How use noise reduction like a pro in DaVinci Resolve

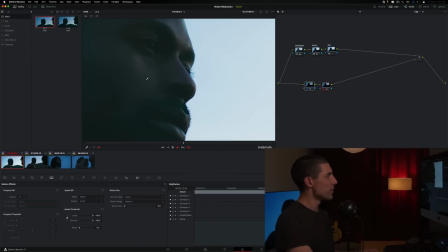Now, I'm kind of seeing like a more broad spatial chatter in here, and the image feels quite odd.
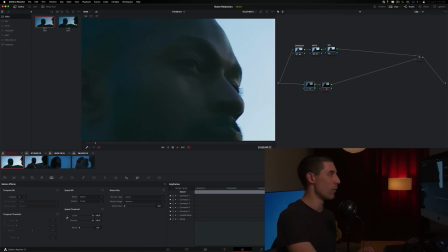It feels worked on. It's kind of exactly what I warned against at the beginning of this conversation.
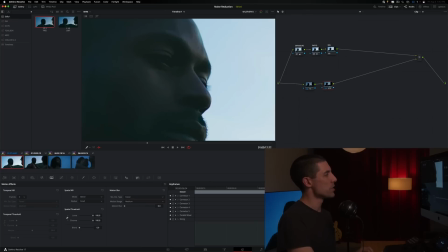But we're only one more step away from a pretty interesting result. I'm gonna do another serial node, Option S, and I'm gonna grab an instance of some film grain, okay? So let's go over here into my effects tab, and I'm gonna set my opacity for this kind of fine-toothed 35 millimeter grain up to a 1. And I'm actually gonna go to my grain strength slider and bump that up as well.
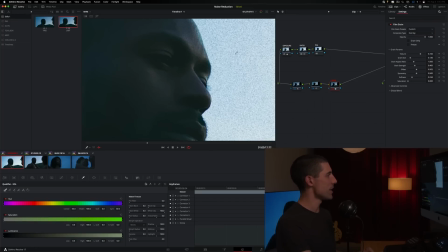And then I'm actually gonna use that same qualifier trick to say, hey, I don't need to see all of this chatter that I'm seeing in the sky. I wanna flag this off and have it just affect kind of my lower midtones on down.
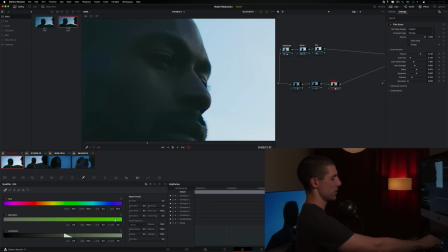So somewhere like so. And then I'm gonna soften out that qualifier in the same way that I did before and see how we've done.
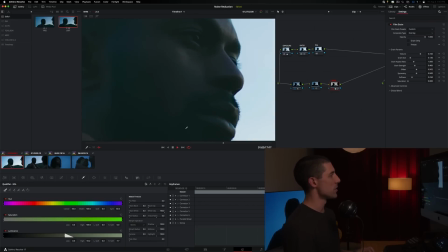So if we take a look at this, the main thing that I'm noticing right now is I'm still seeing kind of a bit of like macro chatter from doubling up and maybe hitting this this second noise reduction, I should say, perhaps a little bit too hard. So I'm gonna try backing that off to like 33. But other than that, if we sort of step back for a second,
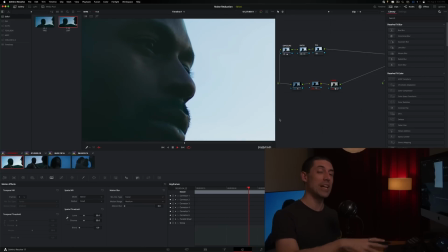which is really important to do when you're noise reducing or performing any other grading task in Resolve, if we just step back,
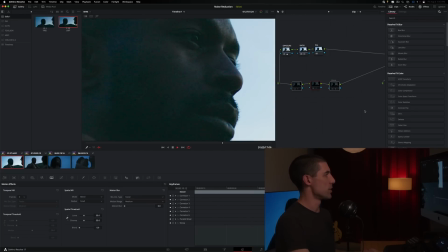grab the three adjustments that we've made thus far and look at where we started, like that's a win. That's a lot better, right? And this last technique that we're looking at allows me to really do away with
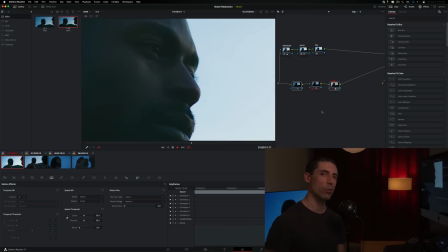virtually all of that original noise that I might just find really,
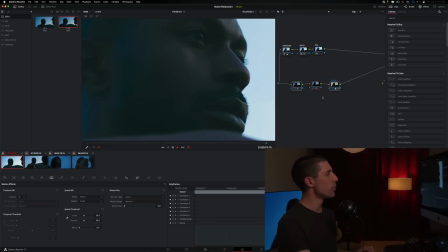really unpleasing or problematic and replace it with a more sort of cinematic type of noise, i.e. film grain, which by the way is exactly what grain is. Grain is analog photochemical noise. It just so happens that as we talked about at the beginning of this chat, when we said that viewers are kind of conditioned to accept noise,
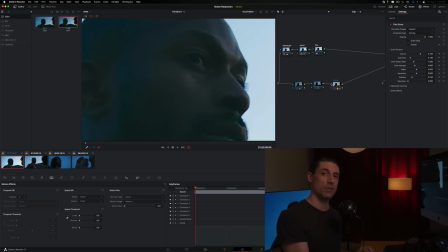viewers are very conditioned to accept film noise because it's been with us for so long. So the net result of really hitting this noise reduction hard and then adding some film grain back on top is that,
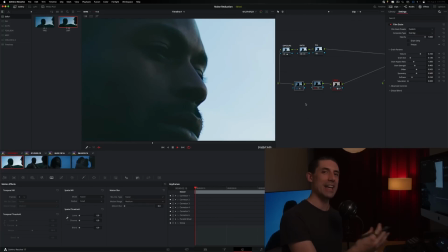yeah, we still got to live a little bit of noise, but it's a lot nicer than the noise that we got out of the camera itself. So these are some of the main principles, concepts, techniques that I like to use when I'm thinking about noise reduction, when I'm faced with the need for noise reduction in a grade. And they really serve me well and allow me to accomplish the goal that we discussed at the beginning of this conversation, where we say, hey, it'd be great to get some of this noise out of here, but the first goal is to leave no fingerprints, right? If the image feels worked on, if someone knows what you're doing, you're no longer doing it. So we want to operate like color grading ninjas and fly underneath people's radar. Everything that we've talked about today is a good sort of set of strategies for accomplishing that goal. We're going to go deeper on this subject in our next session of Grade School, my YouTube Live that we do on Friday mornings, Pacific time at 10 o'clock. So I encourage you to come join me for that. If you have further questions on this topic or you want to see us go deeper into it than we have had the chance to go in this video, it's my favorite part of the week, answering questions, talking about these topics, getting to go deeper. But this is a great start here, and I'm looking forward to seeing you in Grade School on Friday if you want to join us. See you then.